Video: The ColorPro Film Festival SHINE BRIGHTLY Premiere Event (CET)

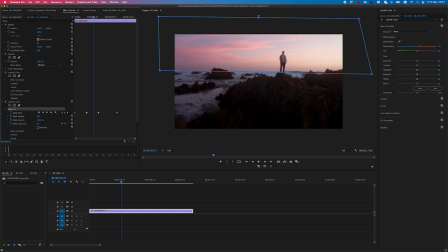Okay, this line's bugging me. Go to mask, feather, and it automatically just takes that away and it's really clean now. The whole shot, the whole purpose of this shot is to overdo it on the oranges and pinks and reds.
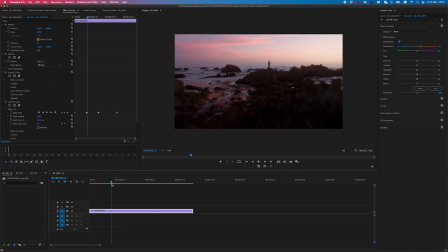It's meant to be this amazing, colorful afterburn. at sunset. So that is what it's looking like right now. I love the reflections on the rock. I think right now the sky is still just, it doesn't have enough texture. So we're gonna go into the color grade again.
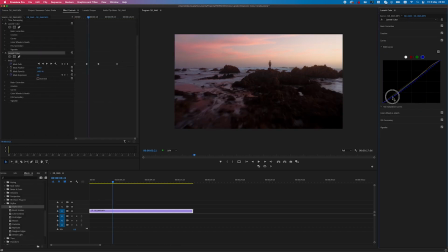Okay, we're gonna be clicking on to the curves tool, the blue one. I just wanna get a bit more orange in the scene. So we're just playing around with this right now.
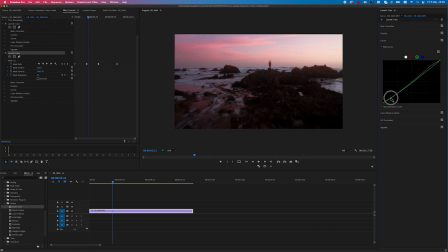These are very like small micro adjustments. Again, we're just gonna quickly go over to the green tab. And again, we're just kind of making it a bit more pink and orange.
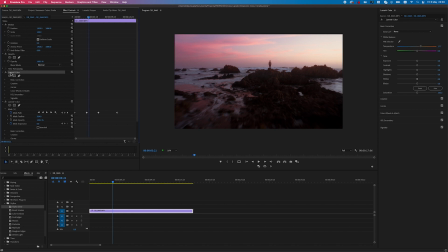Okay, going on to the main color, lumetri color tab. We're just gonna play around with these now. So adding contrast again.
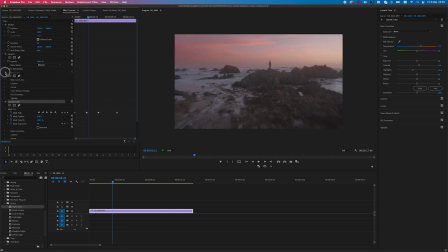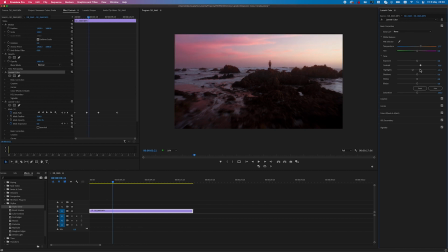Shadows, just playing around with these, really bringing out that detail in the sky now, which is looking good. You can see that harsh line still coming through, so if we just really do feather that out even more, it's gonna help a lot.
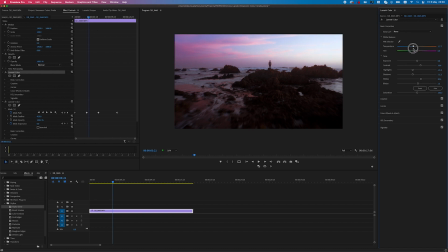Okay, it's looking pretty good. I think it is a bit overkill with the oranges right now. My body is really orange, so we need to figure that out. So what I'm gonna be doing is using another lumetri color tool, selecting it with the HSL secondary and just desaturating it a bit. So we're gonna do that once we've nested the clip, but let's just do these other adjustments and then get onto that.
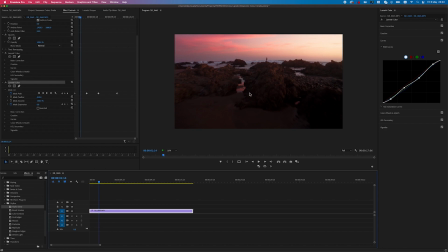Okay, I'm liking what we're seeing right now. So what we're gonna be doing is, my body is way too orange, so we're gonna be just nesting this clip by clicking 3
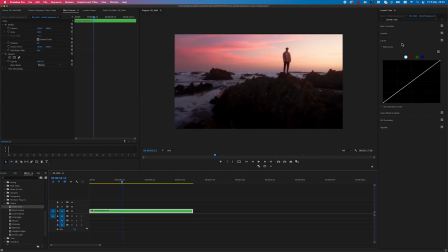and then I can just select another HSL secondary on here,
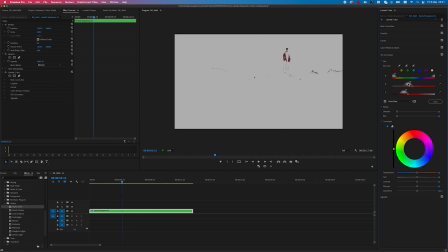just pinpointing myself. And nice, it's picked up my body and my arms. We don't want to be selecting the rocks because we don't want to get rid of that saturation just yet. Which is good, it's picked up the, it's basically saying my face is red.
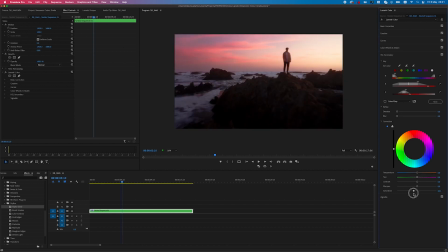And we're going to be going down to the saturation tab and we're just going to be reducing that a bit. And maybe just making it a bit cooler, because it's just way too orange right now. And if I click the before and after, you can see my body is less red, and I think it definitely looks a lot much better.
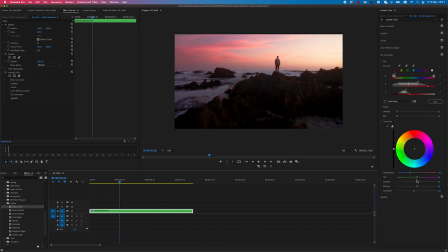I think I look a bit too like pale now, so we're just gonna increase the saturation just ever so slightly. And just increase the contrast on the overall shot. And sharpening, you can just put it to 15 or 20.
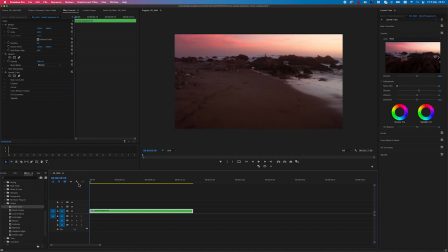And
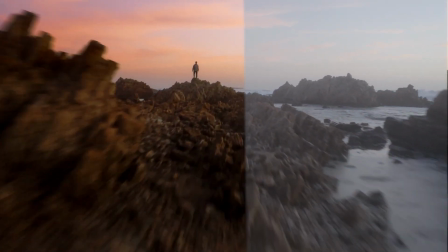not bad. That is the color grade, guys. I really hope you enjoyed that. Let me know any kind of questions you had about that in the comments below. But super easy, just using masks, the little LUT as a base, and just playing around with what Premiere Pro has to offer. You can get a lot more technical, but I think you don't want to just overdo it on clips that really don't need it. I just had to bring out the shadows a bit more and the sky just needs to get that kind of texture and color back.